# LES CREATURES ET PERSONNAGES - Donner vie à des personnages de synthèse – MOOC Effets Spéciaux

Créer des mondes inédits, ça attire les spectateurs dans les salles. Mais ce qui accroche le public avant tout, ce sont les personnages. L'histoire du cinéma est constellée de créatures fantastiques mémorables. King Kong, le monstre de Frankenstein, E.T. ou Yoda. Dans ces films, les effets spéciaux deviennent le héros de l'histoire, le pivot du drame. Dans King Kong, on suit Andaro jusqu'à l'île du crâne, mais c'est bien le singe géant qui nous bouleverse. Pour donner naissance à ces créatures, on a longtemps eu recours à des techniques comme la stop motion, les effets spéciaux de maquillage ou les animatroniques. En 1993, Jurassic Park a introduit des images de synthèse photoréalistes, mais l'animation était toujours réalisée à la main grâce à des marionnettes connectées à l'ordinateur. Peu à peu, les outils infographiques se sont multipliés. La capture de mouvement ou la performance capture se sont, par exemple, imposées grâce au film de Robert Zemeckis, Peter Jackson ou James Cameron. Zemeckis, que l'on connaît surtout pour la trilogie Retour vers le futur, reste le pionnier en la matière. Son film, Le Pôle Express, a posé les bases d'un nouveau médium, que James Cameron s'appropriera et utilisera avec virtuosité sur Avatar. Dans un de ses derniers films, Bienvenue à Marwen, Robert Zemeckis utilise de façon très originale la performance capture.
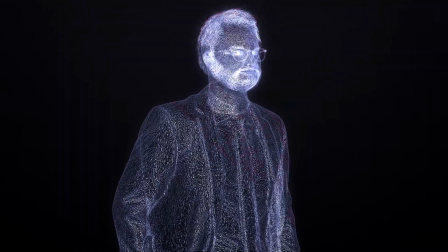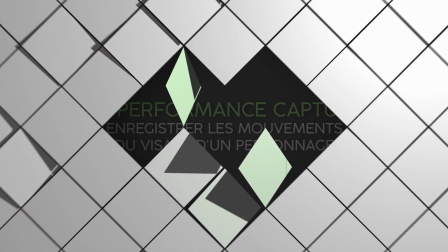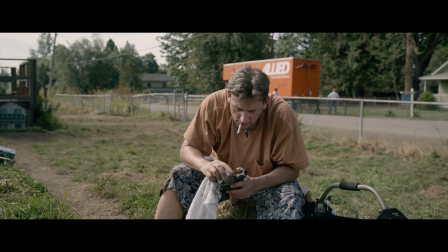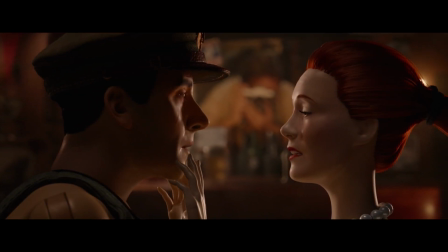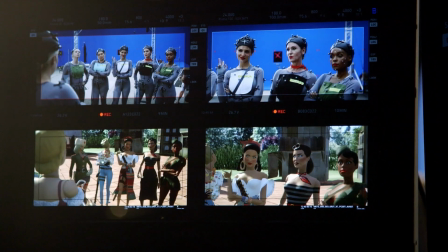1:53 New techniques in model-making, virtual production, and VFX helped bring it all to life.
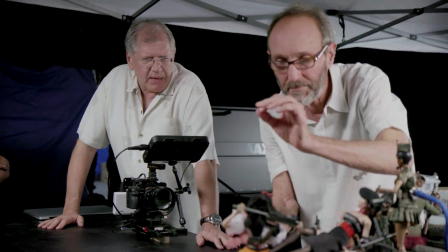2:00 The dolls are the stars of the imaginary narrative, and director Robert Zemeckis was clear about his expectations, especially for their faces.
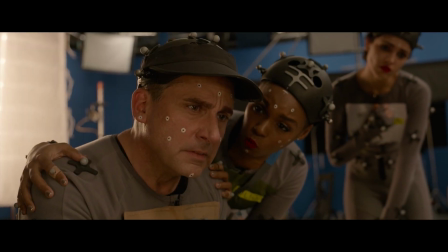2:09 He didn't want a representation of actors' performances. He demanded their full fidelity.
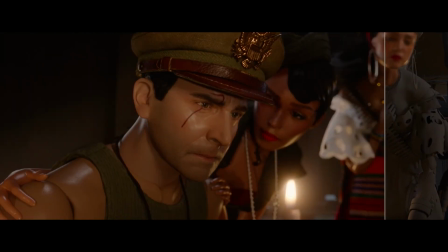2:14 Traditional facial mocap was out.
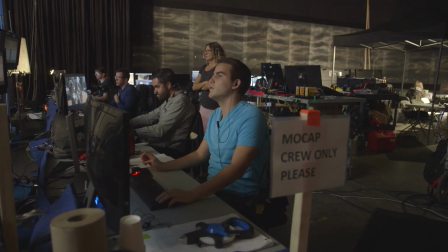2:17 Visual effects supervisor Kevin Bailey and his team at Atomic Fiction conceived of a new technique to drive the doll faces.
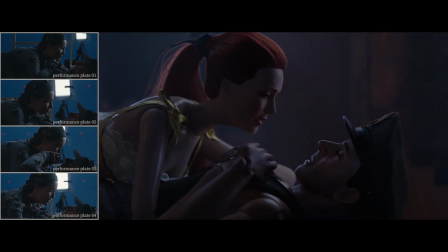2:25 Live-action elements were fused with CG renders to achieve a seamless blend of human and doll.
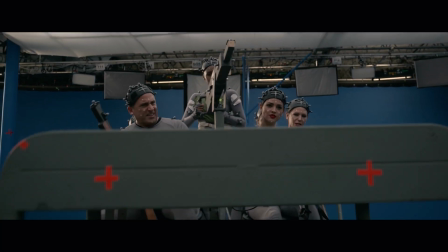2:31 This required a simultaneous shoot of body motion capture and beauty-lit footage of actors' faces as if they were shooting a normal live-action movie.
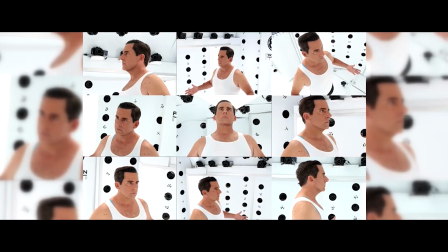2:40 Each doll started as a 3D scan of the actor, which was digitally sculpted by Atomic Fiction. Miniature effects supervisor Dave Asling and doll-making artisans at Creation Consultants then engineered the sculpts to create articulated dolls.
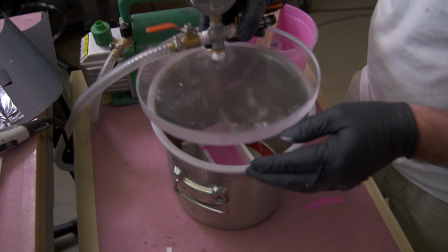2:55 They 3D printed, molded, pressure cast, painted, and hand finished them.
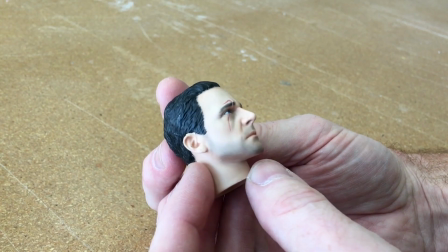3:02 Atomic Fiction Round tripped those physical models right back into the VFX pipeline.
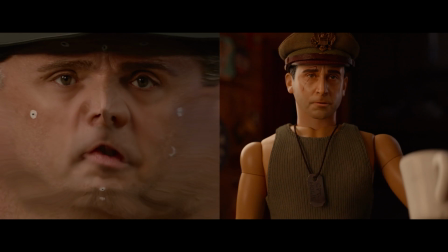3:06 Atomic Fiction and Framestore executed a multi-step reprojection process in which
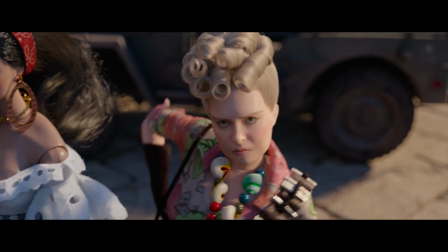3:12 live action footage was plasticized and merged with the underlying renders of hand keyframe faces,
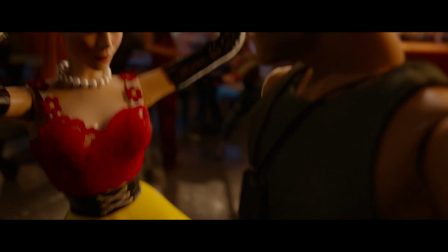3:18 bringing the actors' souls to their dolls. All of these techniques combine to faithfully recreate Hogenkamp's self-healing narrative.
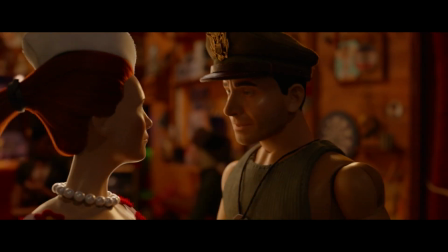3:26 The result feels truly alive, because, in part, it actually is.
To life, to love, to Marwen, and the beautiful women thereof.